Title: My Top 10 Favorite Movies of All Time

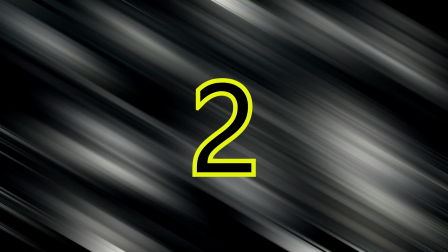(8:20) What sweet music, Thugmoy.
Number 2. Snow White and the Seven Dwarfs.
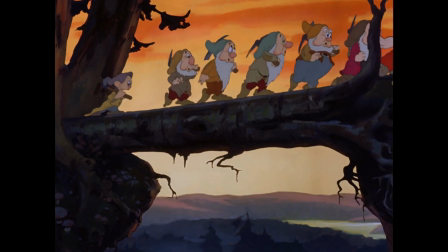(8:27)
This is not only my favorite Disney movie, but my favorite animated movie of all time. It is also the first movie I remember re-watching multiple times as a kid.
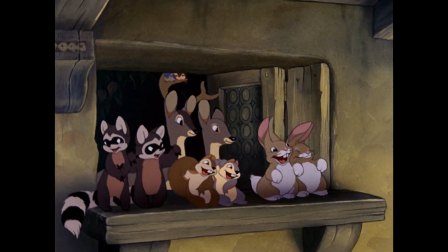(8:36)
I think it's the perfect balance of having the fun and family-friendly elements one expects in a Disney movie, but it's also not afraid to get dark and sad at times.
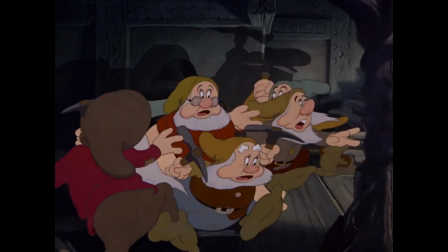(8:43)
The seven dwarf characters are hilarious and have a unique chemistry that is almost unmatched.
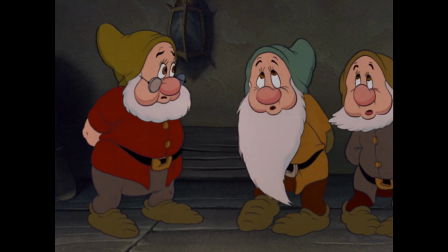(8:48)
I also love Snow White, who is sort of a motherly figure who teaches the dwarfs responsibility, as well as being a kind and beautiful soul that is impossible to hate.
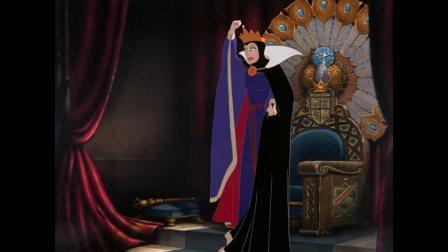(8:56)
That, of course, is the opposite of the movie's villain.
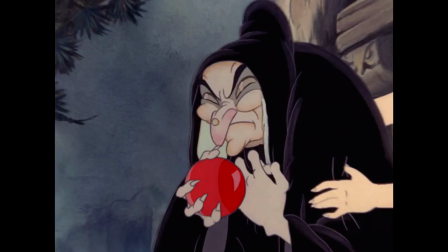(8:59)
Aside from being vain, the evil queen is deceptive, and showing how evil people will take advantage of kind and naive people is a good cautionary tale for anyone to watch.
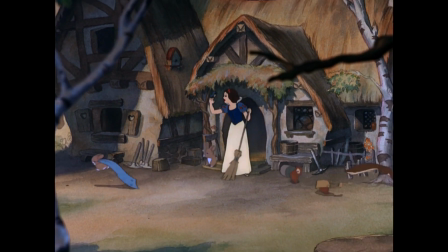(9:08)
It also has an impressive art style that merges German artistry to keep itself connected to its fairytale roots,
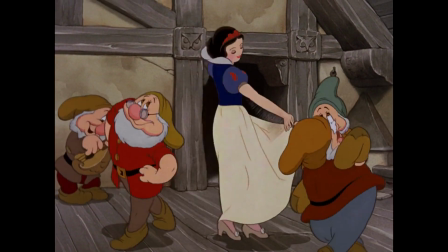(9:13)
while also having an American animation style that people have come to associate with Disney animation.
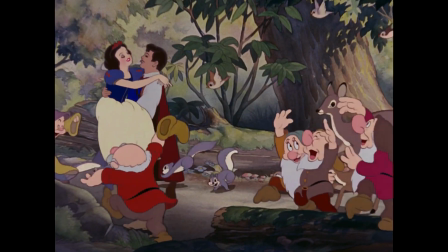(9:18)
It is a lovely movie that any age group can enjoy, and it's a timeless classic, as opposed to what some people may say.
There is a big focus on her love story, um, with a guy who literally stalks her. Weird! Weird!
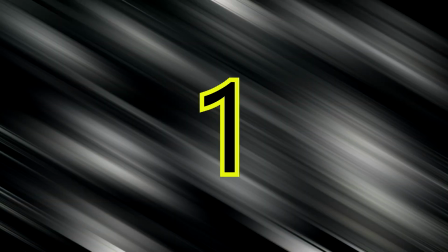(9:36)
And my number one favorite movie of all time is the 1999 remake of The Mummy.
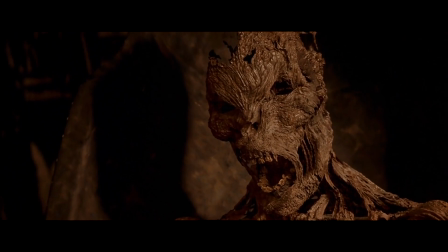(9:42)
I do like the original movie with Boris Karloff, but this remake took the basic premise of that story and not only greatly expanded upon it, but also gave it its own identity.
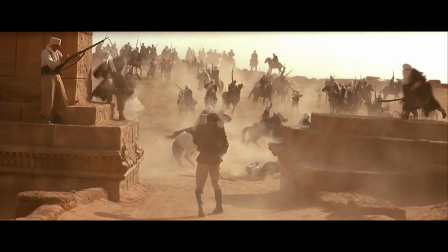(9:51)
It is a perfect balance of several different genres. It's an action-adventure movie with elements of horror, comedy, and romance.
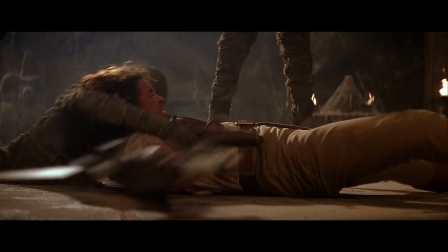(9:58)
The soundtrack was masterfully done by Jerry Goldsmith, and its soundtrack captures what the audience should feel with the various genre shifts.
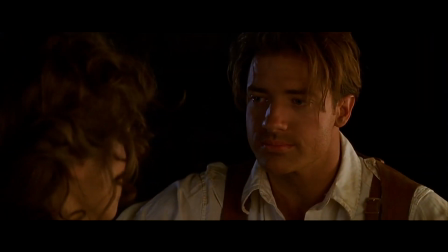(10:04)
Brendan Fraser and Rachel Weisz are perfect in this movie, not just in their acting, but their on-screen chemistry.
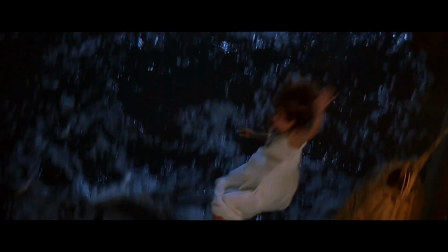(10:10)
They complement each other where Rick is unapologetically masculine just as much as Evelyn is unapologetically feminine.
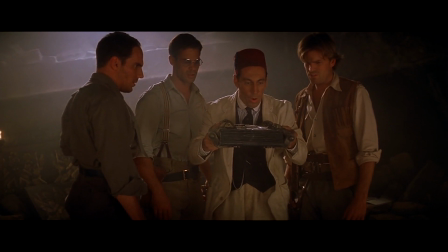(10:16)
I also like how we get to know some of the other characters for a good chunk of the movie to where their deaths are impactful when they die.
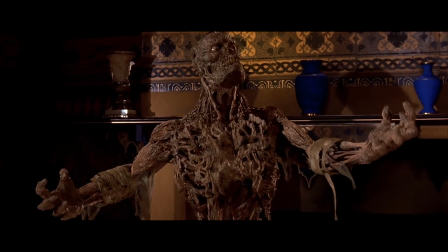(10:22)
Imhotep is a great movie villain who is not only a credible threat, but an imposing enemy that gets more powerful as the story progresses.
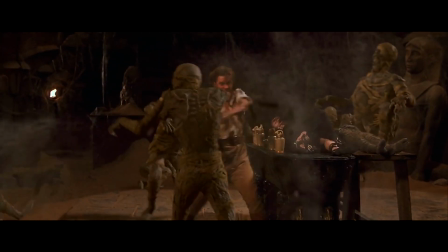(10:28)
This movie is filled with so much spectacle with a lot of impressive effects that are great for its time, especially the graphic details on Imhotep early on.
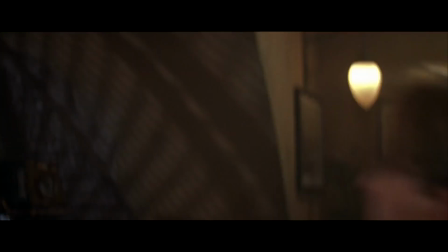(10:36)
There is also no shortage of comedy from various characters, the best being from Benny, whose abuse is hilarious because he is the ultimate weasel.
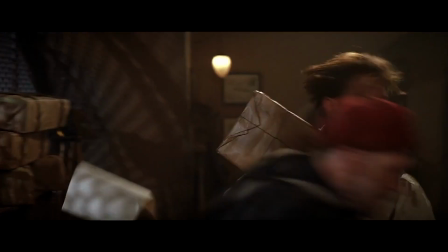(10:45)
I love this movie now just as much as I did when I was a kid.
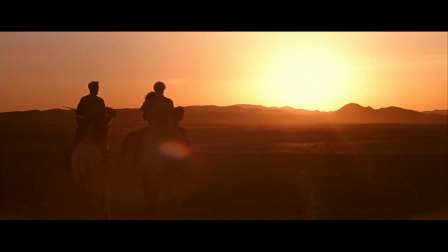(10:52)
It's a movie that never gets old and it's the kind of movie that always makes me feel happy. Speaking of that movie, here's a word from someone who was in it. Boslow every once in a while. I worked with Brendan Fraser in Batgirl, and I literally told him, you have no idea what it's like to look across the set and see that it's you I'm working with again. And oddly, on the street in New Orleans, I ran into Stephen Summers, who was the director and writer of The Mummy, who was the man responsible for the whole thing. Anyway, I think what makes it special is that we're all still somehow tied together 25 years after the movie was made. So, anyway, happy 25th anniversary to the mummy.